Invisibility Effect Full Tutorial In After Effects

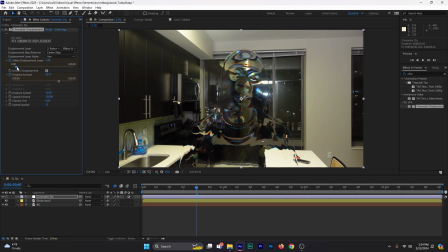(8:16)
If you want to have a little bit of some detail like this, you can always play around with it to get the look that you're looking for. For me, I like to kind of like have this sort of like this look right here, you know? And so basically what's going to happen is it appears as if the guy comes out of nowhere and then appears into the scene.
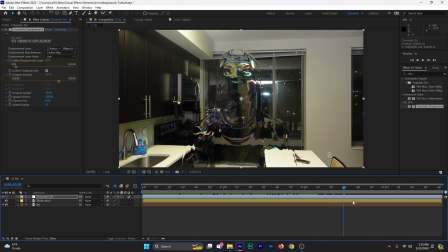(8:35)
And now you can sort of like see him. So you see what we just did right here? That's exactly how you do this specific effect. It's really simple. It's not that hard. But here's exactly what we're going to do next, right? So here's what we're going to do next.
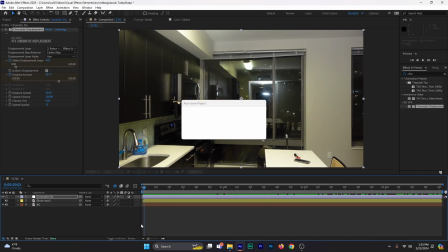(8:48)
So once we've done that, right, we're going to come all the way over here to the very bottom.
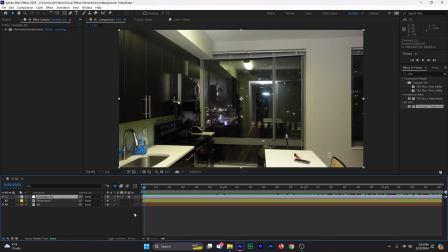(8:53)
We're going to select chromatic displacement one more time. Hit Control D to duplicate it, right? Now, here's what we're gonna do. We're gonna move this time indicator a few frames forward, and you can see that it's duplicated twice, giving it more detail. But we're gonna do this. We're gonna go ahead and press Enter, and we're gonna rename this to Heat Distortion.
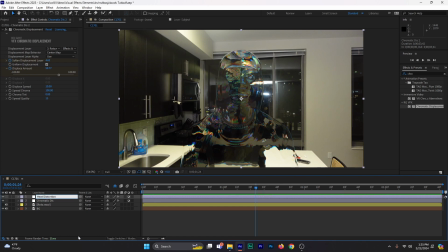(9:12)
Again, this is something that nobody ever adds, but I'm just adding it to just give it a bit of a different kind of vibe to the effect. Click on Heat Distortion. Come all the way over here to the Effects and Controls tab, click on the Chromatic Displacement, and just delete that Chromatic Displacement.
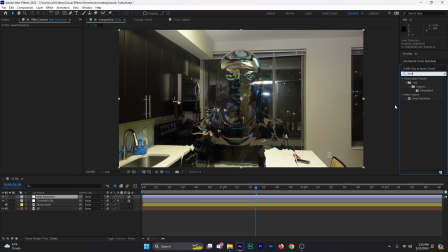(9:26)
Come to the Effects and Presets tab and search up Heat Distortion. Now again, you have to also buy this one as well too. This is from Video Copilot. Click on Heat Distortion, click on that, and drag it into the Heat Distortion layer. Now basically, if you pay attention, it basically adds a sort of a distortion layer to our whole entire frame, but we don't want that.
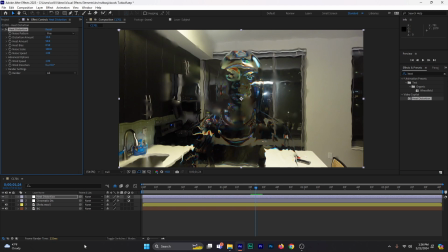(9:45)
So what do we, so this is exactly what we're gonna do. We're gonna come all the way to the toggle switches and modes, click on that, be sure to click on Track Matte, select that, and change this to roto. Boom. Now it's only going to affect this specific roto layer.
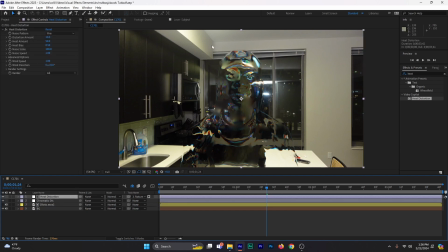(10:02)
That's exactly what we're doing. Now you can go ahead and play with the distortion amount. You can maybe leave it around like 6. Heat distortion, you can bring it around like, you know, 8. This is gonna give it a bit of some vibes, like some sort of like heat is emanating from his body.
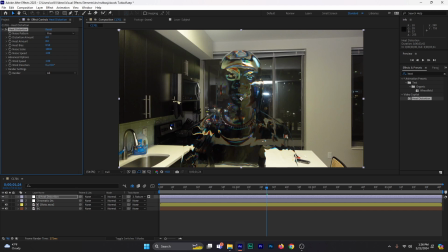(10:17)
And it's gonna just give it a bit of a wiggle. Now, if you don't have heat distortion, there is turbulent displacement. You can play around with that to get the same exact effect. I'm gonna change the wind speed to like 0.5 because I don't want too much of a wiggle coming from his body.
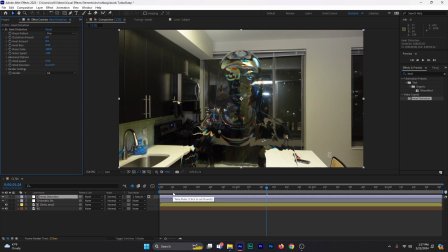(10:30)
Because what we're trying to create is sort of like a translucent, opaque type of vibe coming from our subject's body. Now, here's what we're gonna do. We're gonna come all the way to the very beginning, right here where the heat distortion starts.
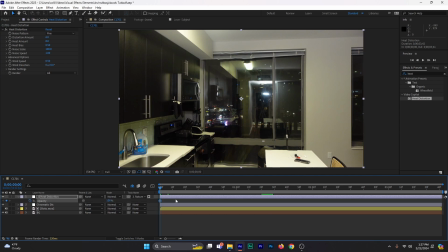(10:43)
We're gonna press T on the keyboard to bring opacity. Set a keyframe on opacity, move this keyframe a few frames forward, and decrease this to 0. And then close this out. Now, if you press play or by pressing spacebar on your keyboard, this is exactly what you should see.
The possibilities are endless.
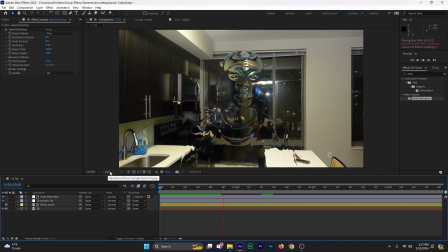(11:02)
Now, if it's taking a long time to process, be sure to come all the way over here to full, change the resolution from full to quarter to give you that better look.
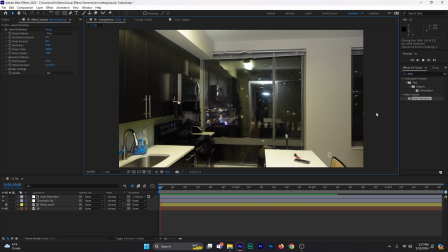(11:18) The possibilities are endless. The possibilities are endless.
You see what I'm saying? So you can play around with the detail that is coming off of our subject's body. If it's too much translucence, you can always play around with the chromatic displacement, all right?
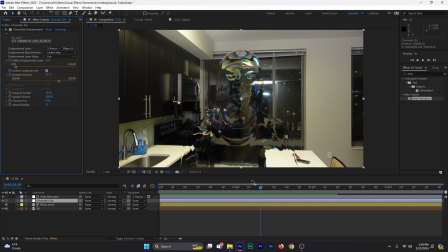(11:34)
So if it's too much, and let's say you wanted to reduce it, you can press chromatic displacement, press U on your keyboard, bring this time indicator to where the keyframe ends, and then maybe tweak this a bit. You know what I'm saying? If you wanna, you know, you can tweak it. You can tweak the chroma, you know what I'm saying?
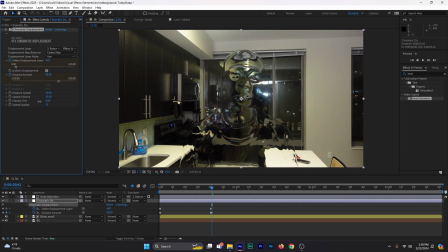(11:50)
You can reduce the chroma to give it much more of a translucent look where there's no color, or you can leave it exactly how it is. Again, feel free to play around with it to get the look that you're actually looking for, okay? You can always move the heat distortion below it or above it. It doesn't really matter.
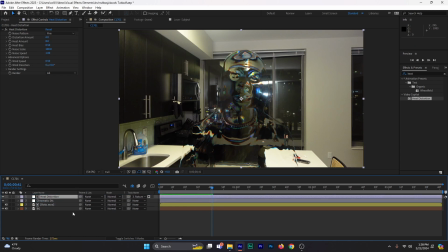(12:07)
Play around with it to get the look that you're looking for, and then after that, that should be it. Now, once you've basically added this specific effect, here's what we're gonna do next. We're gonna come all the way to the project section, click on the project, come all the way to the sound effects tab, and click on the invisibility sound effects that I personally created.